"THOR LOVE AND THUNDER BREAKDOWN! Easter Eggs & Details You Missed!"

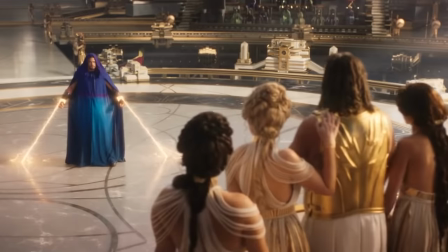28:53 Thor presents himself to Zeus, who shrugs off the threat of Gorr and uncovers Thor's masquerade.
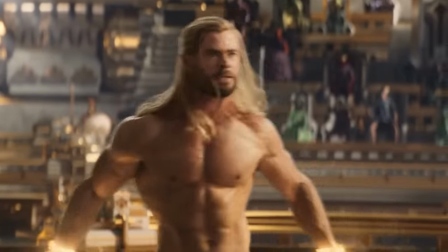29:01 Oh. You flick too hard, dammit!
Except, of course, the real thing, we get some ass.
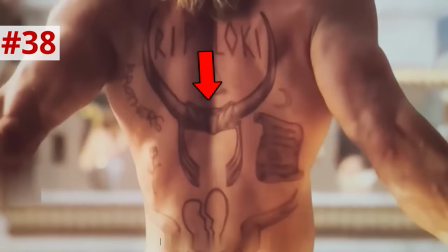29:06 Notice how Thor has some tattoos on his back. R.I.P. Loki, with Loki's horned crown, the word brothers, a broken heart, and a scroll with some runes on it.
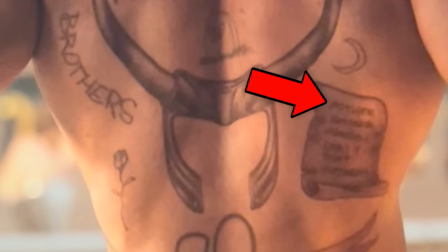29:15 But if you look closely at that, those ain't runes, it's actually names of people Thor has lost. The list reads Mother, Father, Heimdall, Loki, Tony, and Natasha.
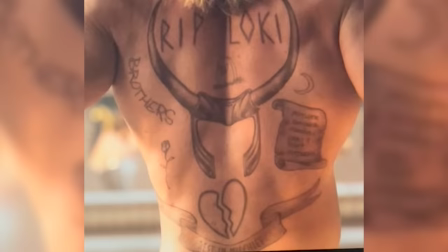29:25 Yeah, sorry Vision, you didn't make the cut. Along the bottom of his back, a banner that reads Rest in Mischief.
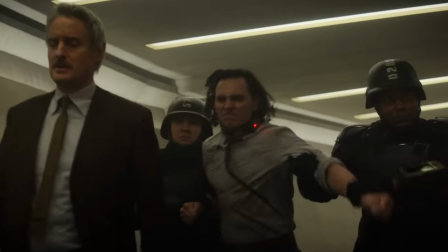29:30 And based off of what we're seeing Loki doing in the TVA, in his second life, our dude is getting into plenty of mischief.
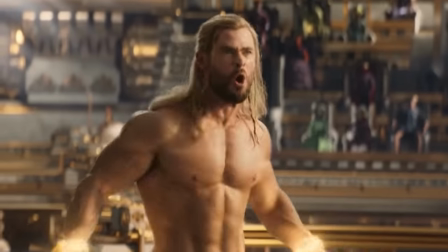29:36 Thor also said, you flicked too hard,
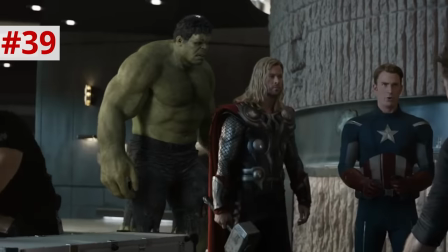29:39 which reminds us of Avengers Endgame during the time heist when Ant-Man presented and told America's ass to flick him,
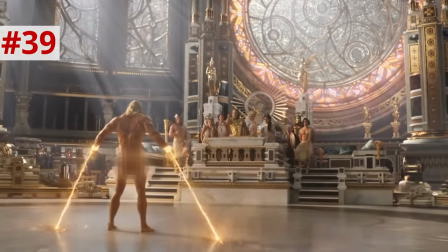29:45 and if you put the word flick in a comic book word bubble and italicize it, yeah, we know what flick means.
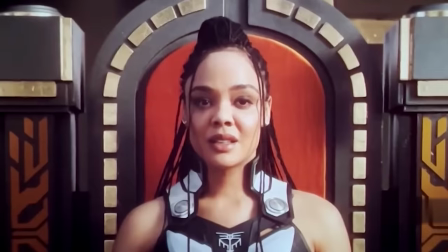29:52 Zeus says Gorr will never reach eternity, and Valkyrie tells Jane, eternity is a very powerful being at the center of the universe.
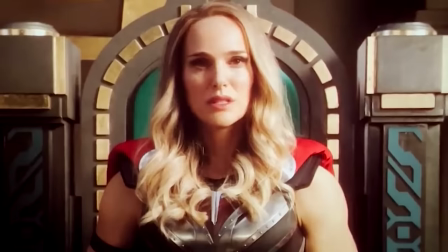29:59 It will grant the desire of the first person who reaches it. And Jane asks, so it's like a wishing well?
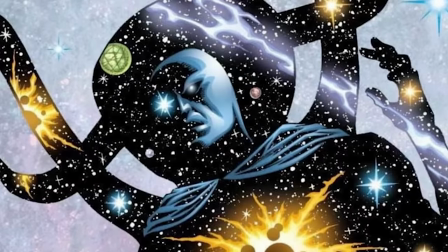30:03 Well, eternity is not really a one-time wishing well in the comics,
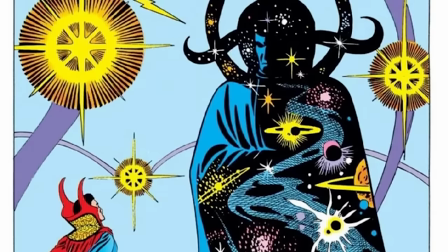30:07 but eternity might have some reasons to grant one wish and peace out right now in the MCU. We'll talk about that a bit later.
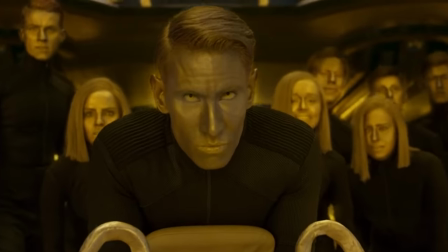30:13 The guards have gold flesh and they bleed gold, making me wonder if they might have been part of the Sovereign from Guardians of the Galaxy Volume 2, but later one of those Asgardian kids says he's a Midasian,
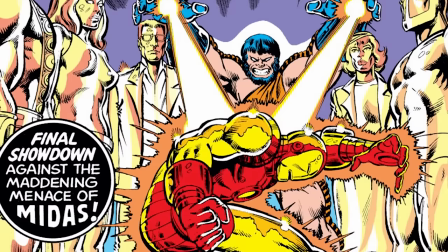30:22 as in King Midas, so they might also be that.
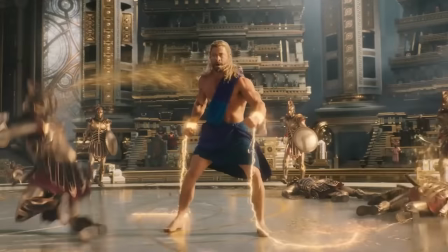30:24 I just love how much Taika Waititi is able to embrace the golden bloodbath of this fight, because you know if the blood was red, there's no way they'd be allowed to do this in a PG-13 movie.
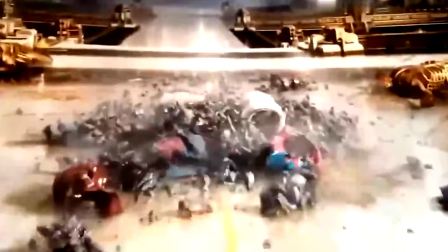30:33 Zeus thunderbolts Korg, but luckily Cronins get crumbled all the time, so as long as their mouth stays intact, they are okay.
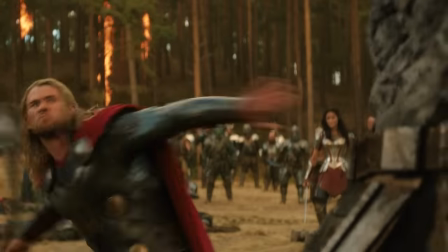30:39 So that Cronin that Thor smashed back in the Dark World, as long as the mouth was intact, he didn't really kill him.
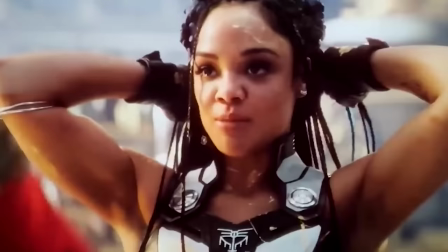30:44 Thor catches the thunderbolt and chucks it back through Zeus. Valkyrie ties Korg's face to the back of her braids so that the braids give him a bit of a mustache,
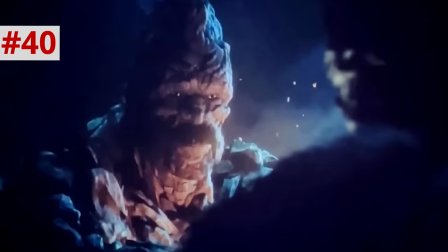30:52 foreshadowing his future soulmate Cronin with the handlebar mustache, Dwayne.
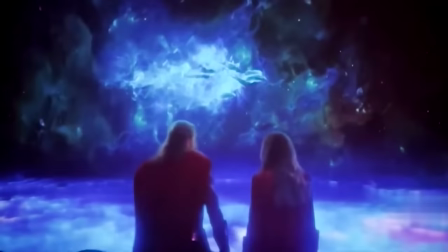30:56 On the boat, Thor and Jane see some space dolphins, whom Thor says mate for life in packs of six.
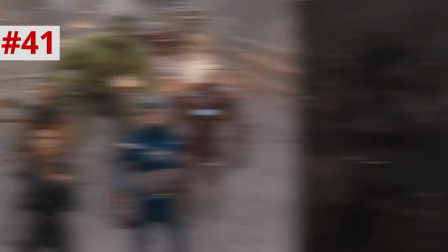31:02 There's that number six coming back. Six OG Avengers, six Infinity Stones, six dolphins in an orgy.
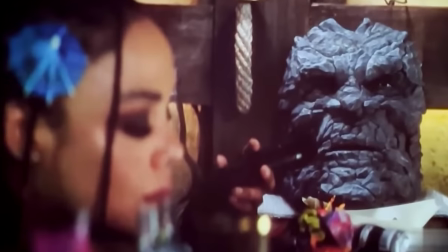31:07 Korg sings this Cronin courtship song that he says his dad sang to each other,
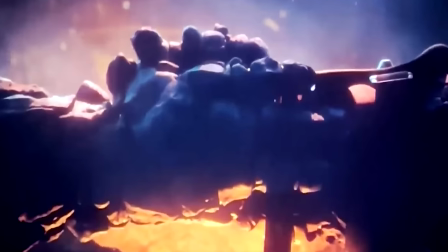31:12 and he explains how Cronins hold hands over a lava pit for a month and then produce a new baby boy,
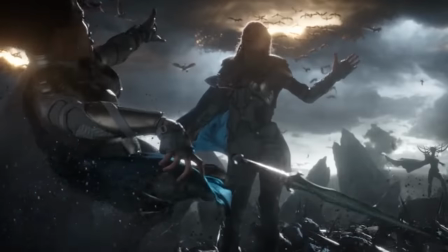31:17 so all Cronins are male. Korg references Valkyrie's girlfriend who died in their battle with Hela that we saw in the flashback in Ragnarok, but not really explored explicitly in that movie script.
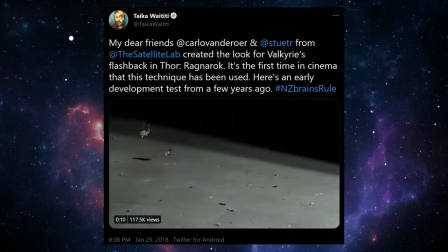31:26 Taika Waititi shot that flashback using dynamic light technology from the satellite lab and used the same stunning lighting effect for this coming battle in the Shadow Realm.
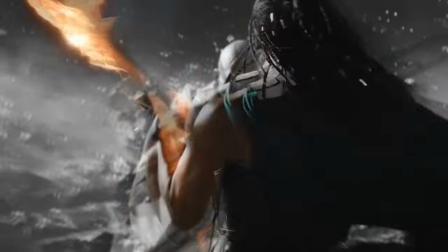31:34 So Valkyrie's coming fight, for her at least, might be a bit triggering for her.
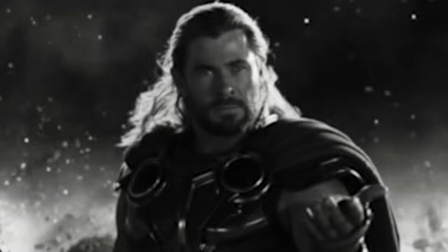31:38 And notice how when they fight, there's a light source that rapidly rotates around this small planet, creating these dizzying shadows, which is interesting for characters who are trying to fight the shadows.
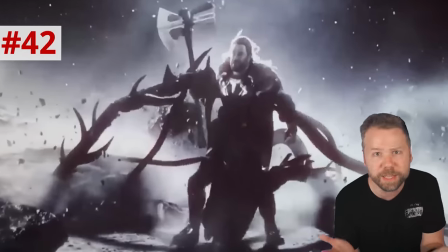31:46 Like, they don't know which of the moving shadows are actual sentient threats and which of them are just natural on this terrain.
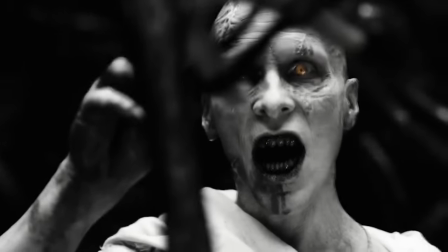31:51 Throughout this act, it's just visually haunting to see this fight desaturated into monochrome, again,
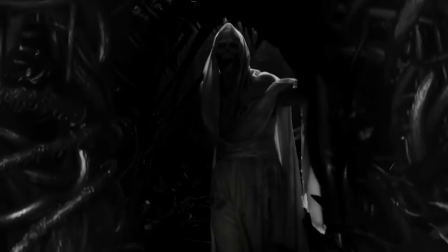31:57 because shadows contain no light and thus no color, the conceptual opposite of the rainbow that Thor and Jane are bringing.
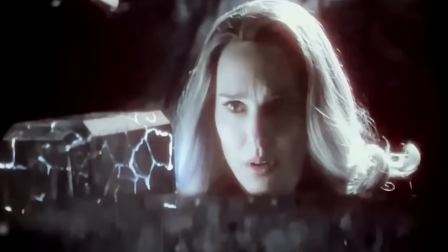32:03 And I love how throughout this sequence, whenever they use light sources like Mjolnir or the Thunderbolts, color itself also emanates from that glow.
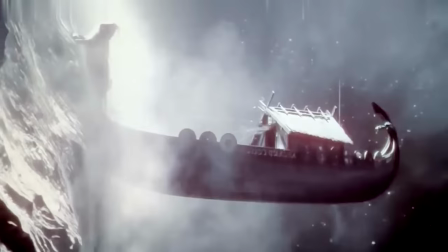32:09 There's a great gag here with a goat boat smashing into the planet, which is a much smaller moon than anticipated, a gag that we also saw in Rick and Morty.
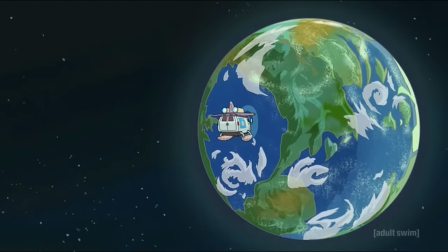32:16 Let's go down and check her out. Oh, I thought it was further away.
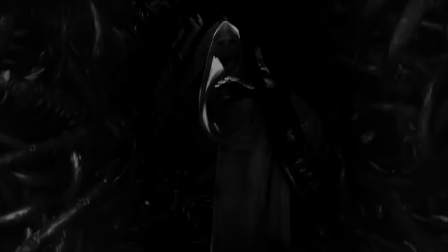32:21 Gorr ensnares them in his shadow beasts, looking especially creepy with his hollow eyes peering out from the darkness.
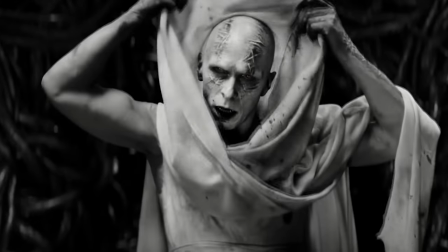32:28 Christian Bale is just frighteningly demonic throughout this. He rasps, "Call the axe."
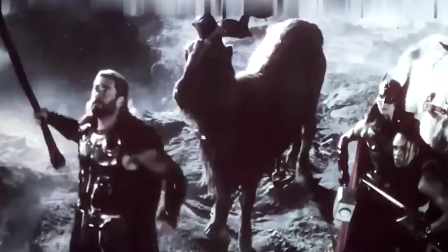32:32 And looking ahead, the axe being the bringer of the Bifrost makes a bit of fitting terminology, with Axel being the future Heimdall.
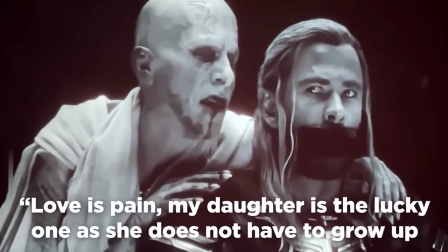32:40 Gorr tells Thor, "Love is pain. My daughter is the lucky one, as she does not have to grow up in a world of suffering and pain run by wicked gods. Choose love, call the axe." If you think about it, he's setting up his own choice to choose love, capital L love.
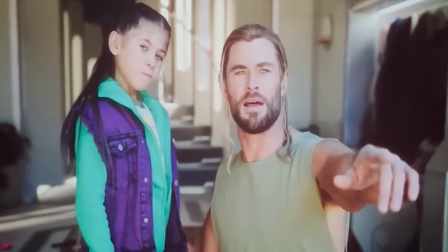32:53 By the end of this film, Thor will be someone who chooses love, his adopted daughter, in a new reality where this guy's gonna get around by calling Axel his new Heimdall.